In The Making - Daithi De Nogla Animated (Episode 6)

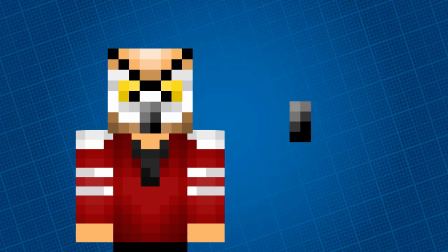Because of this, I textured a villager's nose to be the top half of his beak and had the beak already on his face be the lower half.
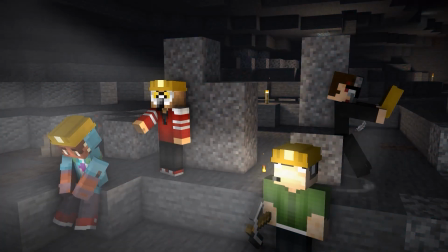I would then open and close the beak when Vanoss was talking.
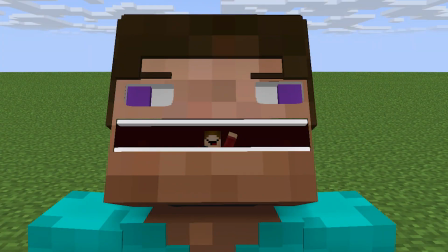Although there are rigs available for Minimator that have more flexibility than texture changes, I actually went with this method for 2 reasons.
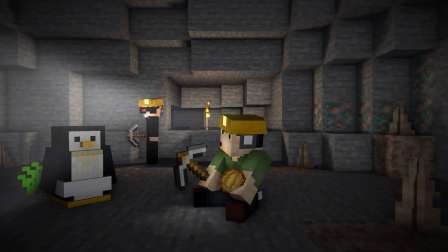1, it's much easier to change textures rather than animate an actual face.
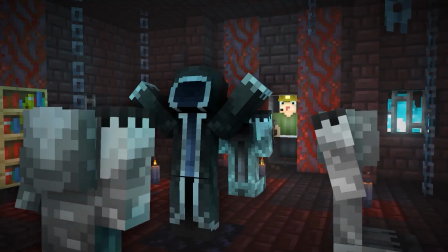2, this method of face animation is much more Minecrafty.
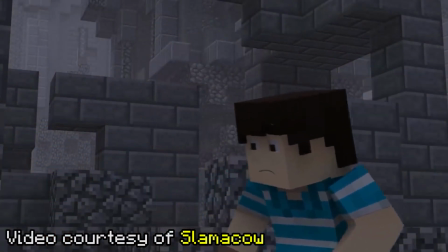I already said before that using face rigs takes away from the Minecraft feel, even though there are some really good animations that use these kinds of faces, and then there are those that aren't.
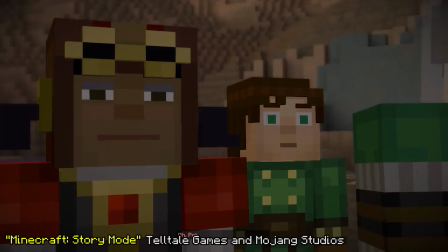I always felt that the most Minecrafty feel for face animations were the face animations in Minecraft story mode.
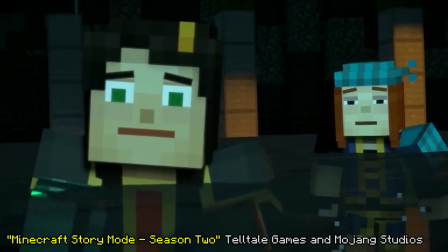But I'm sure I'm not the only one who thinks that those characters are a little bit ugly.
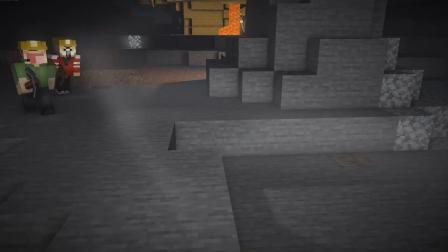To avoid those uncanny faces, I had to keep everything within the head of the player.
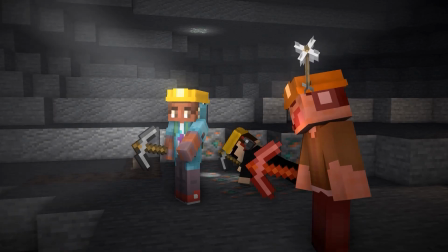Yes, it's difficult when you only have an 8x8 area to make faces, but it can be done, especially if their mouth takes up over half of it.
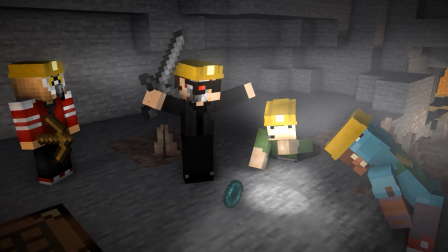Even though Terrorizer's mouth is really small, I still made it move when he talked. It's very subtle and barely noticeable, but animating this way kept the Minecraft feel intact.
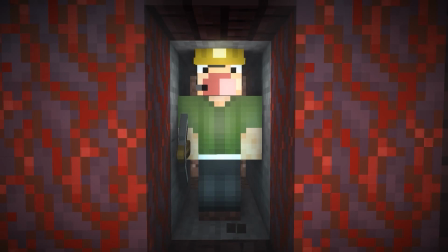There was a lot of lighting to be done in this animation, especially since they're in a cave where there is no sun to light everything up.
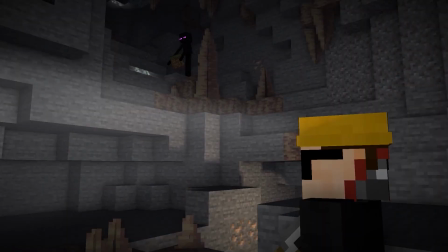The scene was mainly lit up using lava, glow lichen, and torches.
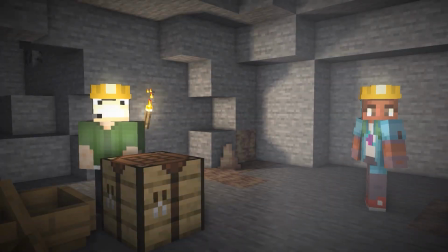The miner hats on each of the characters' heads were added so that way each character was always lit up, even in dark areas.
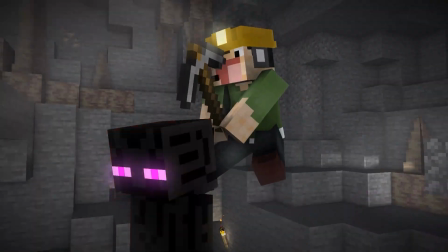The beam of light coming out of the hats was actually the glow of a cone attached to their heads,
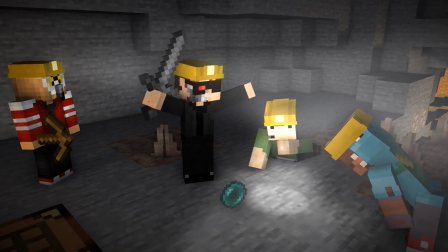but since this was an object and technically not light, it would pierce through other objects,
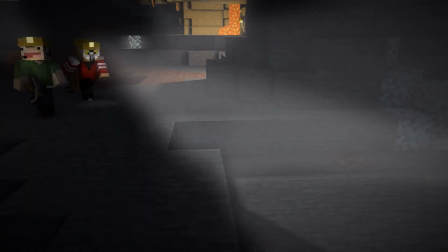which is why I had to disable them in certain scenes. Now would be a good time to talk a little bit about Minimator's glitchy rendering system.
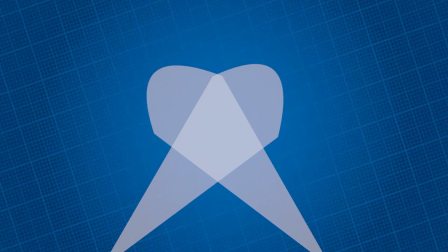For some reason, when two beams intersected with each other, the intersected area would be negated,
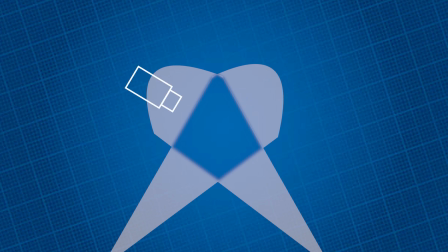leaving no light, but it was only visible from the inside of the beams, so it was fine as long as the camera stayed outside of the beams.
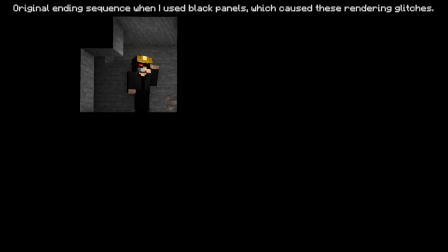I think every Minimator animator is pretty aware of these alpha issues,
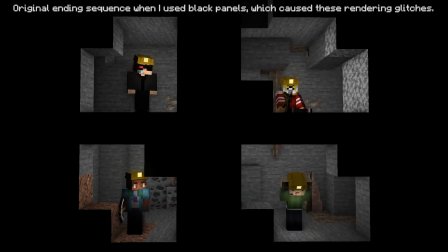and if I sat here complaining about them, I'd be preaching to the choir, so we'll just leave it at that.
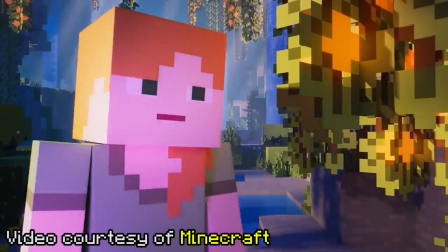Although Mojang's animation style was a big inspiration I took into this project, there is a lot of scenes where I took inspiration from something else.
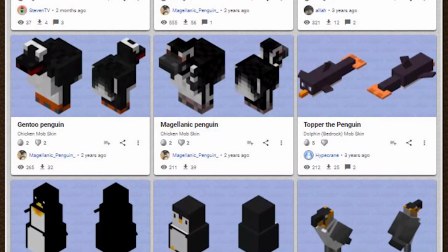Since there are no penguins in Minecraft, I obviously had to make one,
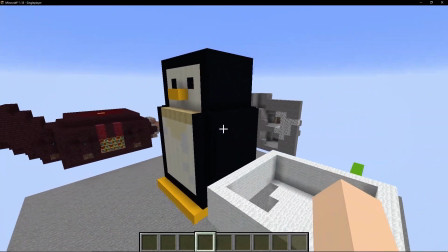and I did so by building a statue of a penguin in a single player world, importing the different pieces as schematics,
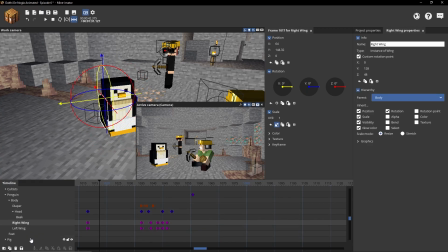and shrinking them down to be penguin sized. This penguin that I built is actually based on the penguins in the Twilight Forest.
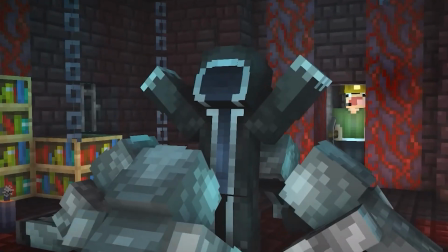I'm sure you guys noticed that Schmeg and his Schmeg followers were in the cult scene. The followers were actually a semi-inverted version of Schmeg's skin.
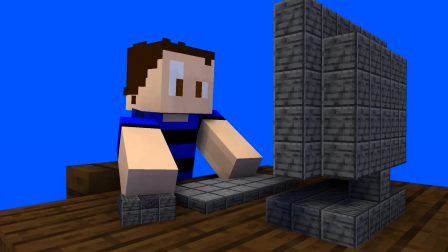Oh, wait, let me double check and make sure his name is Schmeg.
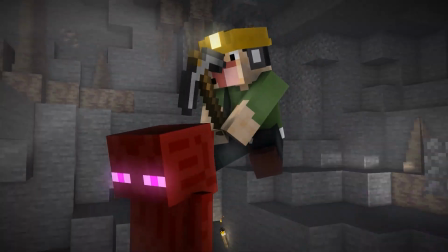Okay, yeah, his name is Schmeg. This next one is a bit weird, but this Enderman fight sequence was actually inspired by the fight under the bridge in Emperor's New Groove.
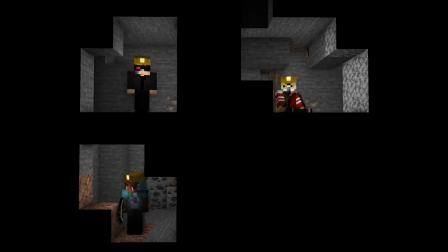I also did this. And finally, the one you all noticed was the ending sequence, which was inspired by the crate scene in Madagascar.
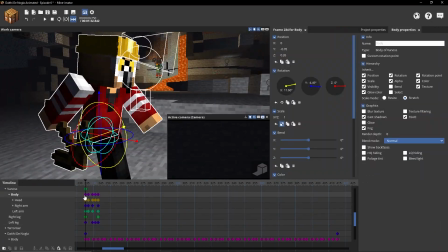So there you have it. I spent over 40 hours on this project, taking inspiration from many sources and putting a lot of time and effort into this project.
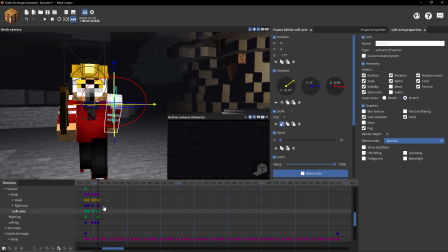Any mistakes I made were quickly stomped, and I didn't leave any wiggle room for any other mistakes.
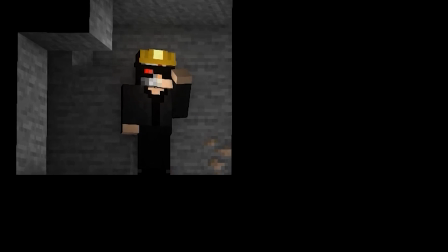That's where time and dedication get you. Absolute perfection. Zero flaws.
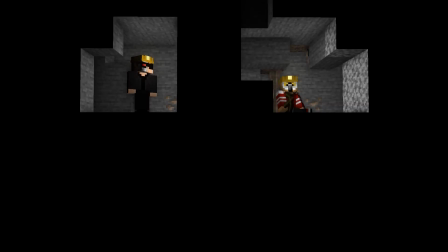Totally spotless. Okay, fine. A number of you have noticed that at the end when Terrorizer says, My God,
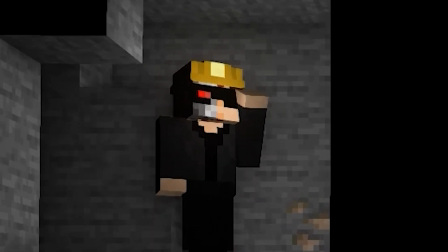I have no idea where I am! that is actually Marcel talking, not Terrorizer.
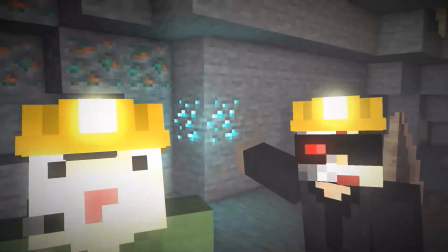I'm going to be completely honest. This was not intentional whatsoever. I 100% thought this was Terrorizer talking.
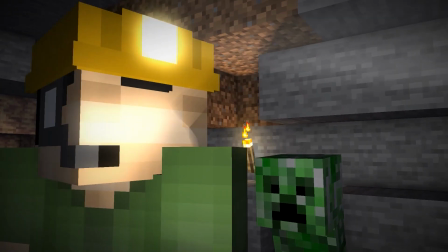I have heard this clip at least 50 times, and not once did I think it was really Marcel talking.
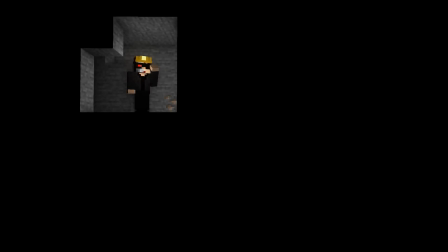I'm honestly baffled.
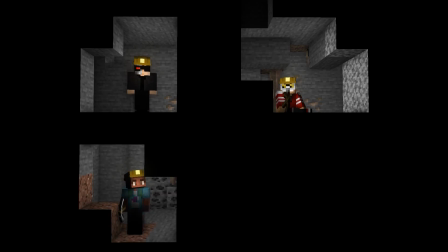I've watched their videos for years, and I never thought I'd mess up their voices, but I did, and now that mistake has been immortalized in this animation, which is now on the internet.
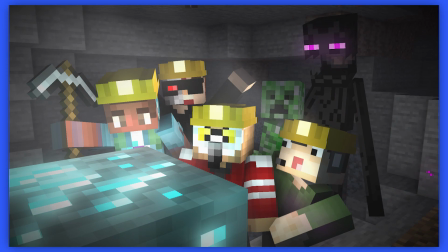Forever. Thank you guys so much for watching. I'm sorry I still haven't made the new speed laps yet.